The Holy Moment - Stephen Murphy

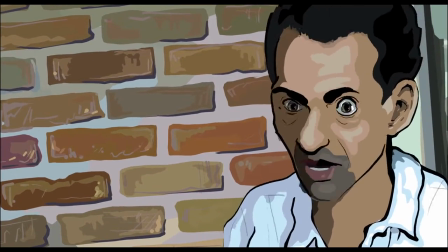[0:00] Obviously there's a narrative to cinema because it's in time, just the way there's a narrative to music. You don't first think of the story of the song and then make the song.
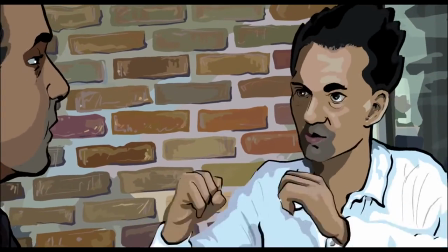[0:08] It has to come out of that moment. And that's what film has. It's just that moment which is holy.
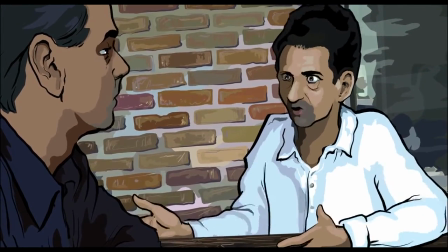[0:14] Like this moment, it's holy. But we walk around like it's not holy. We walk around like there are some holy moments and then there are all the other moments that are not holy.
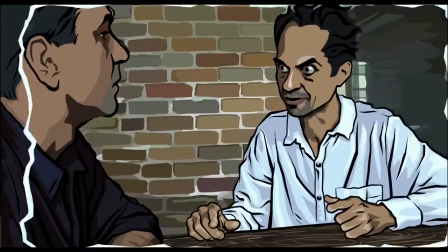[0:21] But this moment's holy, right? And I feel like film can let us see that. It can frame it so that we see, like, ah, this moment,
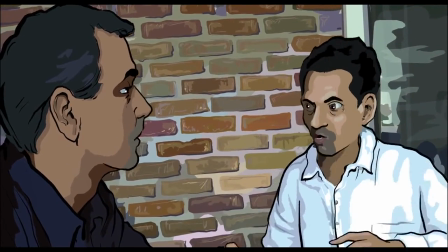[0:27] holy. and it's like holy holy holy moment by moment but like who can live that way
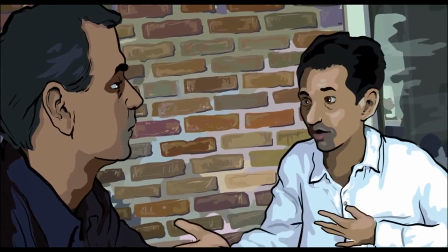[0:32] you know who can like go wow holy because if i were to like look at you and just really like let you be holy i
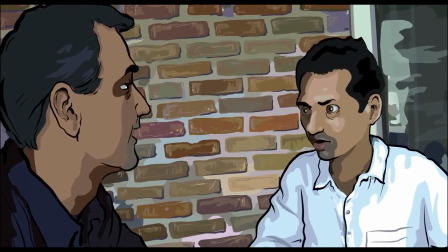[0:37] don't know i would like stop talking well you'd be in the moment i mean well
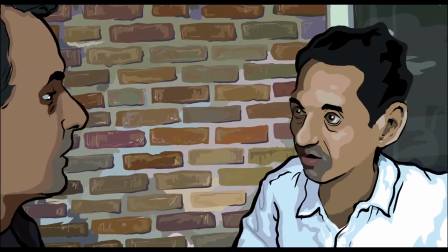[0:42] let's do it right now like let's have a let's have a holy moment okay what
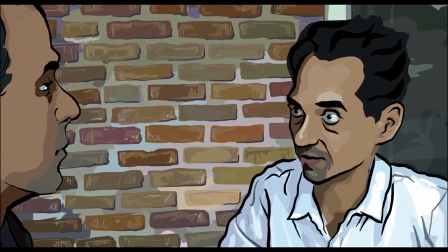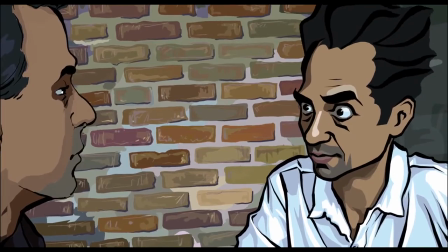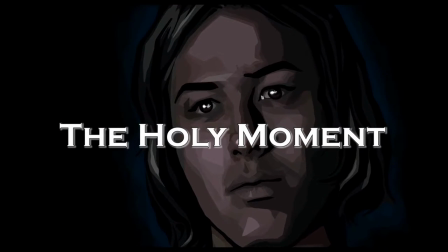[1:00]
sets cinema apart from other art forms what makes it unique cinema captures moments with all the imperfections of real life
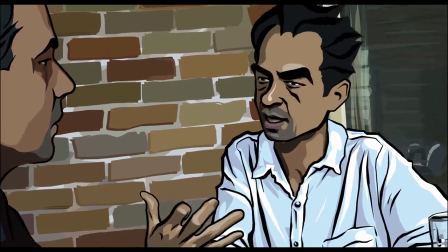[1:10]
the spontaneous reactions and unplanned interruptions that are so familiar to real existence
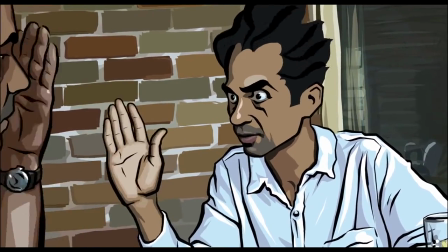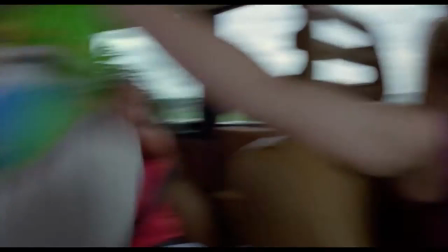[1:21]
this is what sets Richard Linklater's cinema apart why makes it so that you can't imagine seeing these films as books or pieces of theatre
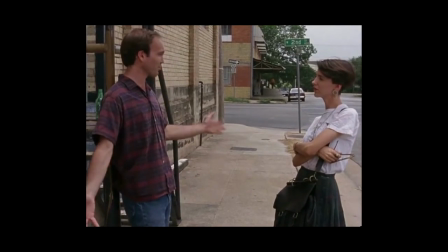[1:30]
the essence of what makes them great is the very fact that they exist with every imperfection as cinematic works at the intersection of dream,
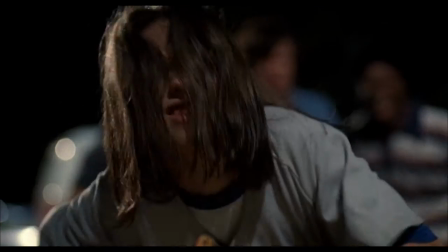[1:38]
memory and reality. These moments can seem mundane at first but if you watch it again you notice the relief
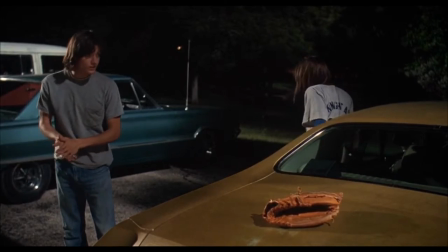[1:45]
at a brief moment of kindness or a moment of surreality.
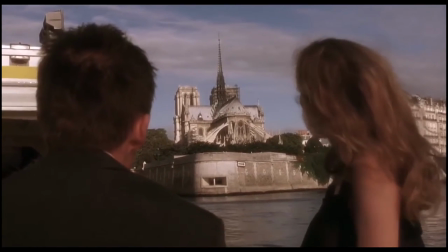[1:51]
The films allow for sublime moments because they don't force them. They let them happen and pass unremarked.
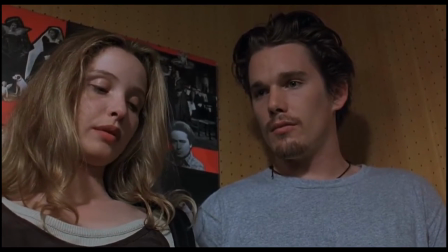[1:59]
But these moments are invariably about people and their relationships with each other whether between lovers or friends Kids and parents
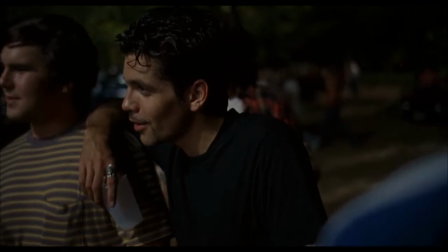[2:10] are natural enemies.
So what do Linklater's films teach us about creating connections with audiences?
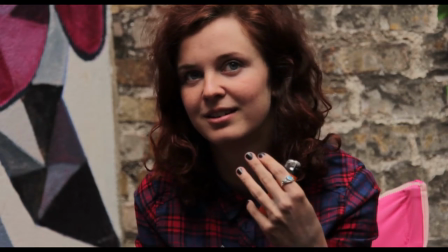[2:21]
A direct-to-camera monologue may attempt to cut out all the bullshit, but it weakens the relationship between the audience and the filmmaker.
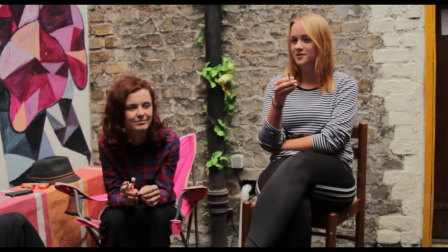[2:28]
We the audience should be communicating with the filmmakers by watching others interact within the frame.
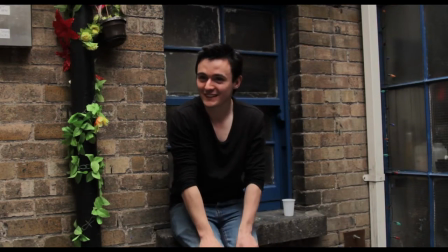[2:34]
They are framed by the film makers for us so we can see the situation and understand something about them.
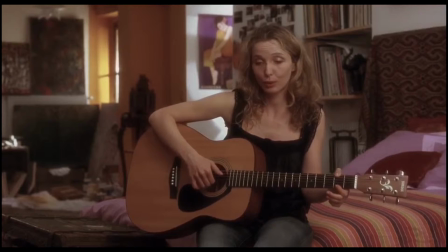[2:43]
The holy moment happens on the self-contained plane of reality of which we are witnesses, not participants.
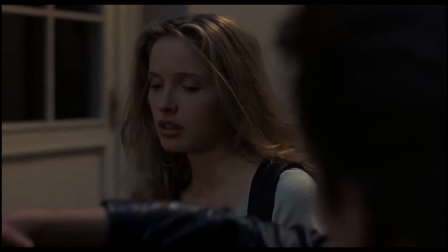[2:51]
The way we barely recognize these moments in our own lives when they happen to us.
You know I believe if there's any kind of God, it wouldn't be in any of us.
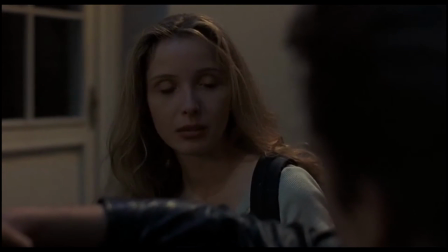[3:00] Not you or me, but just this little space in between.
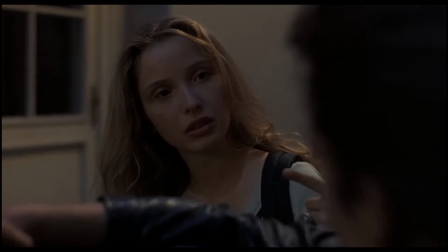[3:05] I mean,
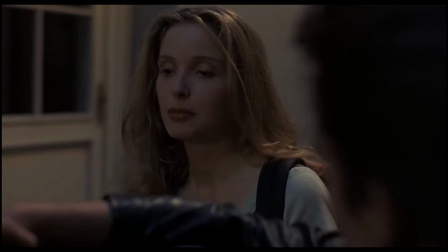[3:08] if there's any kind of magic in this world, it must be in the attempt of understanding someone sharing something.
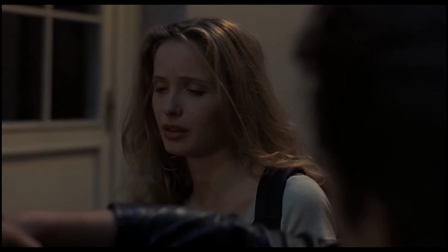[3:18] I know, it's almost impossible to succeed, but who cares, really? The answer must be in the attempt.
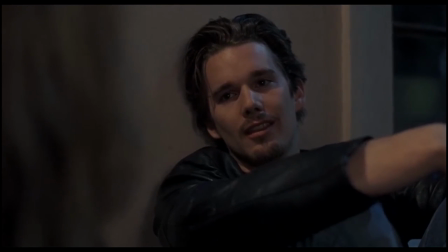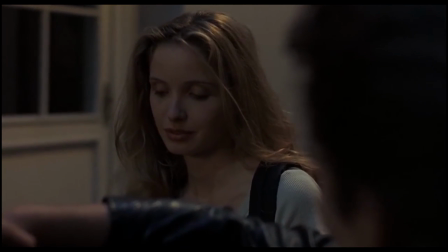[3:32]
The holy moment is a glimpse of self-awareness. It always passes.